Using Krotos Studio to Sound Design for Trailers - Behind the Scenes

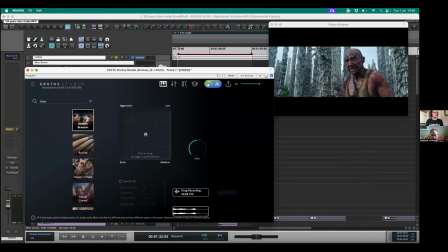(12:33)
That started the bram to it. So this is what the preset sounds like if I just hit it.
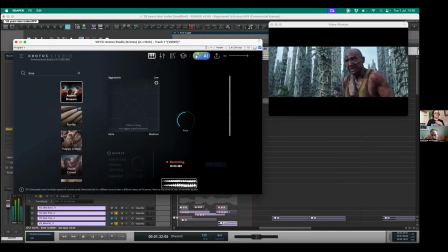(12:38)
You have your low. And so what I did with that was I created 4 different hits of different pitches. So I sort of just pitched it down ever so slightly.
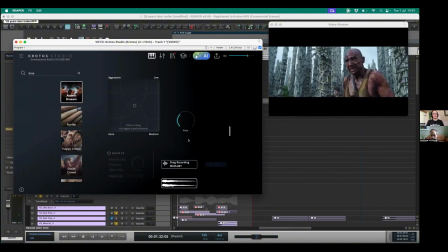(13:02)
I let that fade, I dragged it in, I pitched it up slightly. I let that fade, I dragged it in. Same process. It sort of creates that movement.
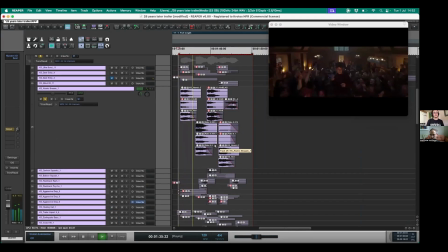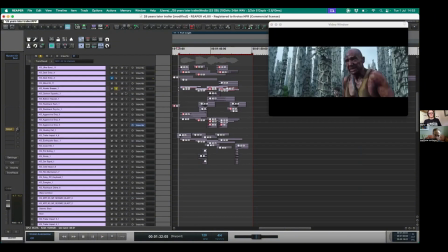(13:30)
Definitely those 3 presets, like the atomic barrel, the metal hit, and the aggressive drop. Looks like you've got loads of different layers out of those at different times to sort of gel things together, but it wasn't getting the same sound all the time. Yeah, exactly. So you've got, because of that variation, even just within you clicking in the Krotos Studio preset, you get a different hit each time.
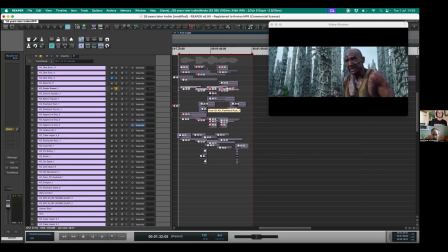(13:47)
Within a few seconds of me interacting with that preset, I've got sort of 5 or 6 variations that I can now work with, can start sort of creating those variations really quickly for those moments.
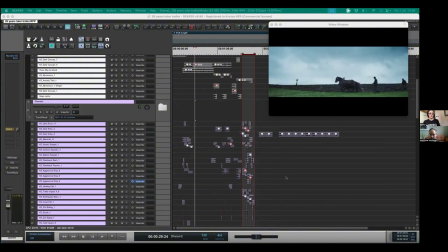(13:59)
It's pretty amazing that you managed to use Krotos Studio for about, seems like 90% of the stuff here, which is... Oh, definitely, yeah. I mean, I'd say out of about 250 tracks worth of sound, I would say about 4 of them are dragging in from our library.
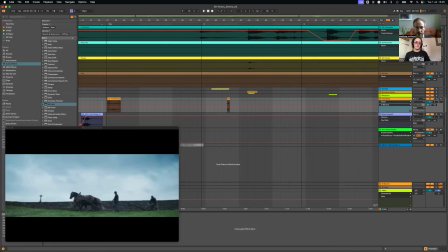(14:13)
All the rest of them are Krotos Studio. There were a couple of little things that I added in that were really easy, that I found quite straightforward to do. So one of them was a little bit of fire here. Nice.
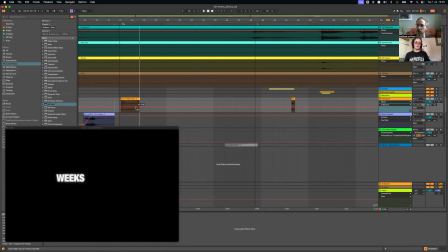(14:26)
Because I think what was there before was almost a little too subtle.
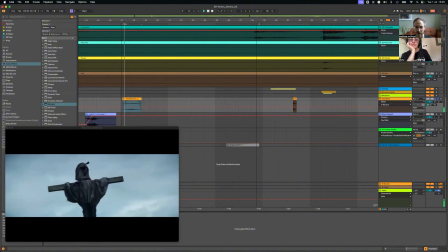(14:29)
And even though you don't actually see the fire, it's quite a nice thing to get in there.
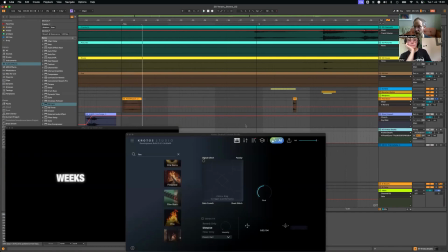(14:37)
And that was really easy to do by, using the actual fire preset.
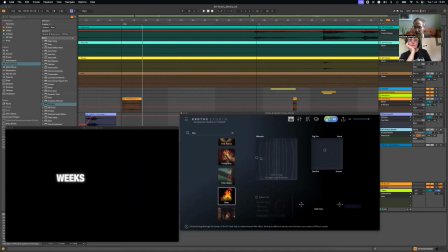(14:42)
Whereas if I had to go into a library and find fire, I probably would have spent ages listening to lots of different bits of fire rather than kind of extensively. So even that was just too big. I think I did something more like this.
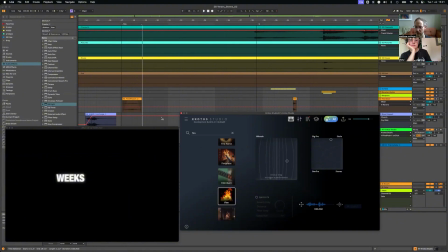(15:00)
And then you can always just edit it really fast. And then once it's audio, this is one of the things I really like.
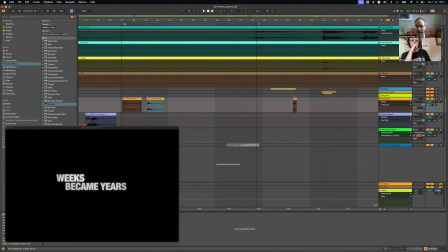(15:06)
It's much faster to edit with. And it's so quickly to just get it in. There was a moment where he shuts a door here, where we didn't have a door.
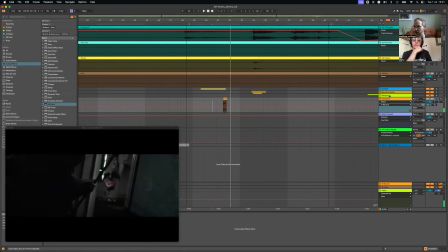(15:14)
So I just needed to find a door really fast. And I used the door category really quickly.
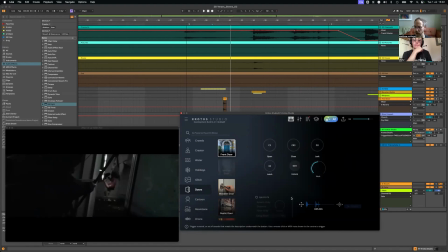(15:24)
playing around really quickly, be like, okay, what do I think is going to work better? So just that first bit.
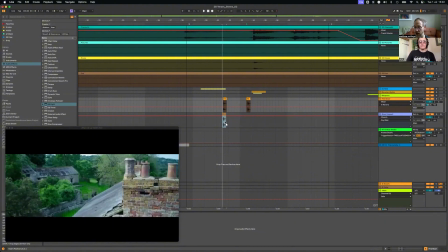(15:29)
In fact, yeah, it's really easy to drag it, pick it up, and layer it on top of something else.
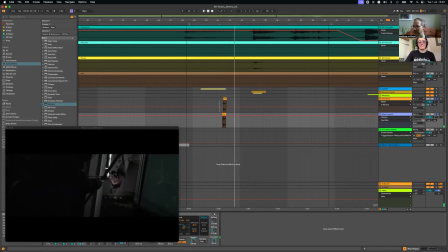(15:34)
Oops, like enormous reverb on it. Sorry, adds drama. So things like that were really easy. I mentioned the weapons. So initially on our first draft, we didn't have any weapons on the actual gunshot.
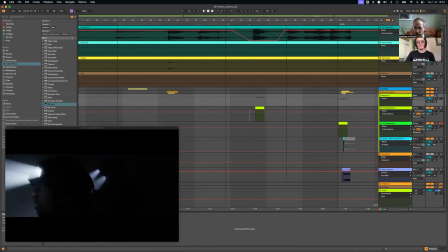(15:46)
Yeah. So I used a combination of Weaponiser and Krotos Studios.
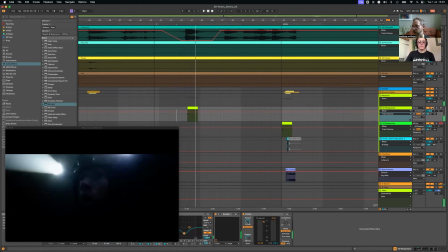(15:53)
So that's the first one. So we did actually need the reverb on that.
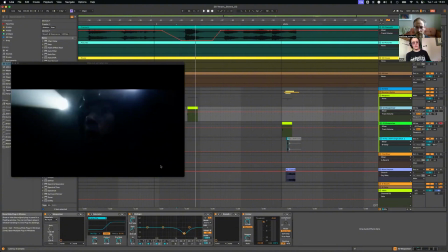(15:56)
I did process it quite a lot afterwards, just to give it a little bit of meat. But I went for the AK-47 indoors.
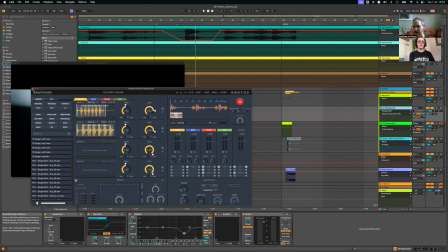(16:03)
That's just firing that preset. That worked pretty well. But again, because the trailer was already sounding pretty big, I did post-process it a fair amount.
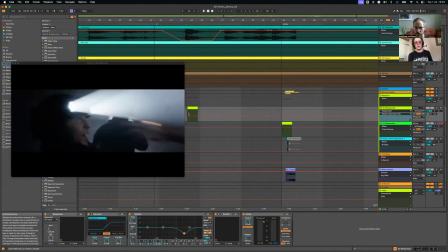(16:09)
When you added in those gunshots, it's almost quite like on beat as well.
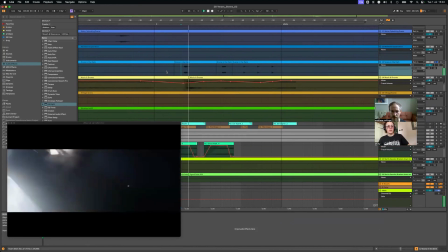(16:14)
I think you did that here. So this are really nice for that, because these sound like gunshots, but we're not using those gunshots.
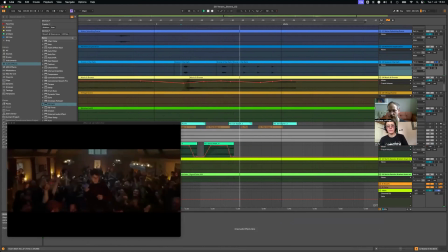(16:23)
So that's almost a rise into that cut, and then it emphasizes each cut.
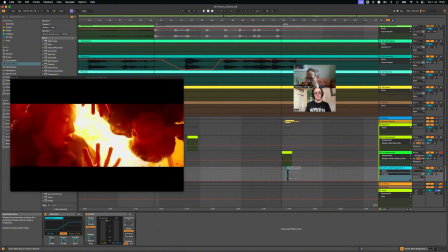(16:28)
And then the last one was just as this guy is like, we just needed the single.
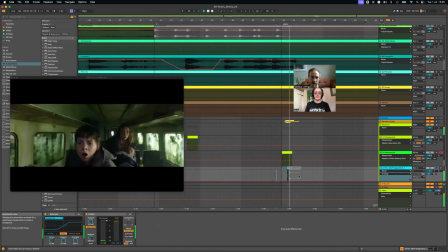(16:35)
That was the single AK-47.